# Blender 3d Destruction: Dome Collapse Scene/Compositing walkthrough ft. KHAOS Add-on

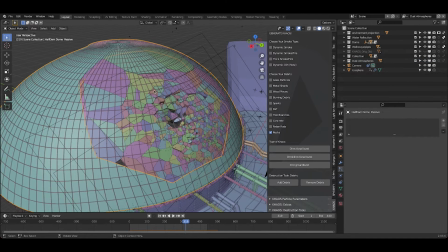And I forgot to mention that I did duplicate the dome here and then add a wireframe modifier on top of it as well,
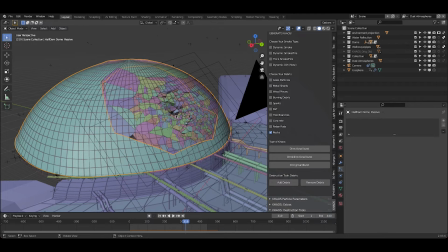just to add a little bit more detail on top of the dome. And then once the dome is actually fractured here, that wireframe modifier still stays, which kind of gives the impression that maybe some of the structural points are still kind of intact as the rest of the dome is collapsing.
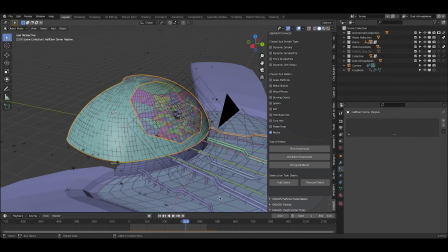So just the same technique that I used on the foreground environment here with the wireframe modifier,
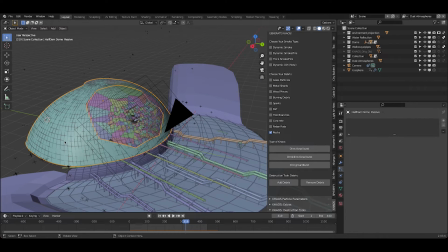I've done the same thing by just duplicating the dome here and adding a wireframe modifier there as well.
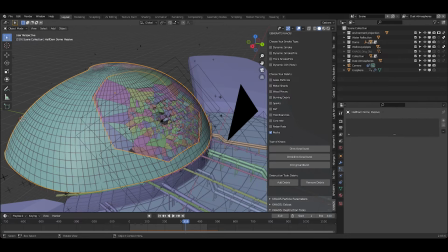So a little tip to add some nice detail to your scenes. Finally, after creating all of this destruction, I separated all of our different elements into their own specific view layers.
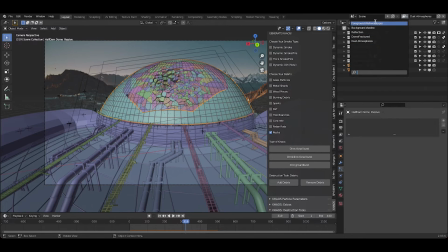So what I've done here is I have 5 different view layers, each with their own separate elements on them. So for example, the first one is just our foreground walkways and pipes. So as you can see here in this setup, everything other than the foreground walkways and pipes here is selected to affect only the scene indirectly with the indirect only option here.
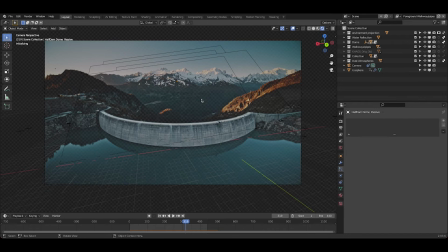So you can see that if I go to render view on this view layer, for example, you can see that we're only getting this foreground detail in this view layer. So this helps us overlay our elements much easier in our composite because we have a lot more control over each specific view layer. So I've done this for all of the different passes that I want. The first one was our foreground walkways and pipes.
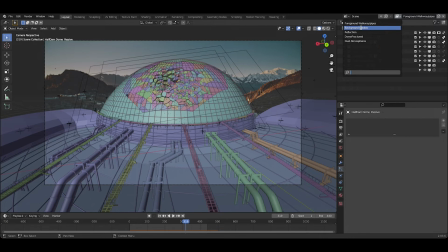So I've done that for the first view layer. Then under the second one, we have our background shadow. So for this one, I believe it's just our rough environment model here that we've created,
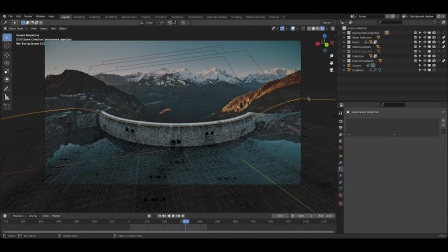and we've enabled indirect only on everything else, and then turned this environmental ground plane into a shadow catcher so that now, as you can see, we're getting the shadows rendered on this view layer, but nothing else. And you can see that there are some fairly prevalent shadows where the pipes go into the dam here.
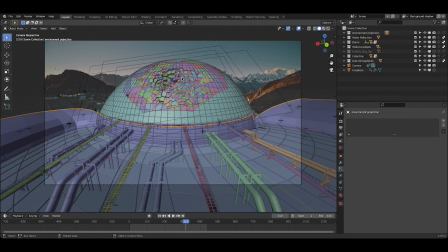So that was our next view layer. Again, just keeping everything else except the object I want rendered selected as indirect only, so it's only affecting the lighting of the scene. Our next view layer was the reflection view layer. So this is kind of similar to the shadow catcher view layer. I just duplicated the topology of our environment and then made it a super reflective material.
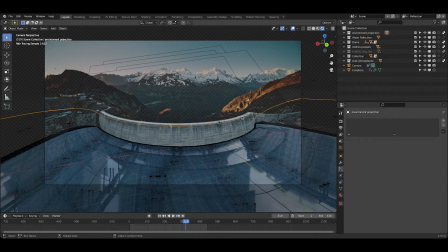And then, as I mentioned before, everything else is under indirect only. So we're still getting some reflections, as you can see, of the pipes here, as well as some shadows. I guess I also enabled the shadow catcher on this material. So we're getting the reflections of the pipes, as well as, if the camera angle can see it,
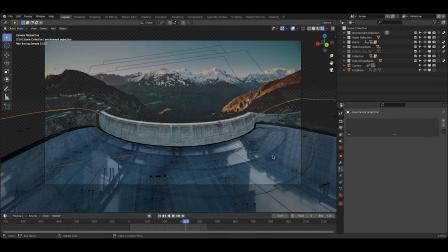whenever the dome reflects against this, we'll also see that as well.
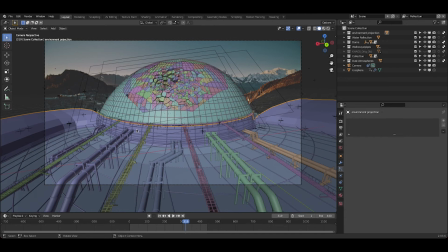So I wanted to have some reflections of our different elements here on this view layer. So I use that as a compositing layer as well. And then finally, we have our fractured dome view layer.
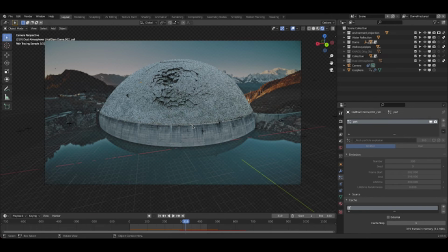So as you can see here, everything is under indirect only for this view layer, except for the fractured dome. And you would see the particles here as well. However, I'm just going to leave them off for now since it slows down our viewport so much, but we would see the particles there as well.
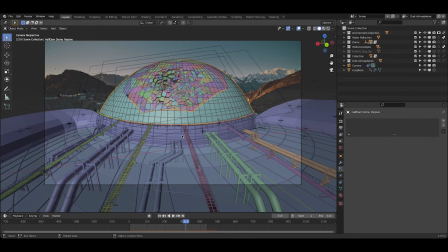And then finally, our last view layer was our dust atmospheres, which is the one I just showed you previously, where we have these 2D elements in Z space,
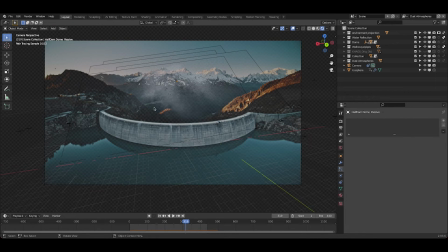just kind of filling in that small scale detail after the rigid body simulation and debris.
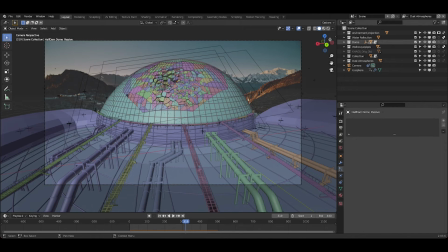So anyways, after separating these into their own specific view layers, I made sure that I checked each of the passes and the data that I wanted to use for each view layer. And then I actually wanted to export all of these different view layers into one multi-layer OpenEXR sequence so
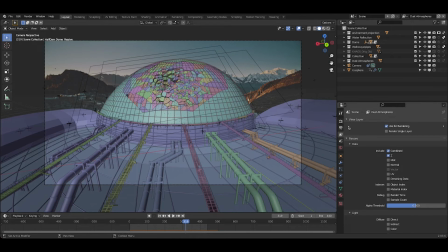that we have all of our view layers in one specific file type so we can composite everything together fairly effectively. So if you don't know what multi-layer EXR is, I do have a video on it, but essentially it's going to pack all of your passes and all of your view layers
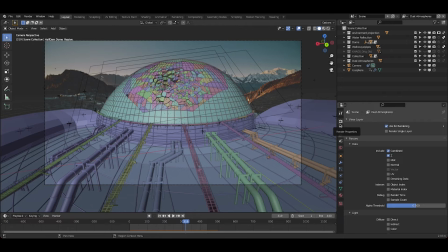into one output so that you don't have to mess around with a whole bunch of different PNG sequences in your compositing process. But yeah, after testing out a few renders, I exported at 1920 by 1080p resolution, 100%. As I mentioned, I used the OpenEXR multi-layer file format, rendered out the sequence,
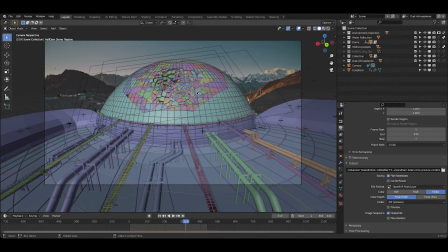and then eventually got into compositing inside of Blender in a separate file, which I will go through here next.
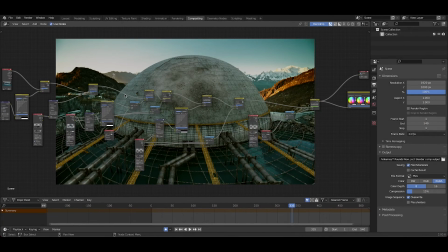Alright guys, so for this project, I decided to composite entirely inside of Blender using a node compositing setup, and as you can see here, this is our final node tree, and it's not super complex.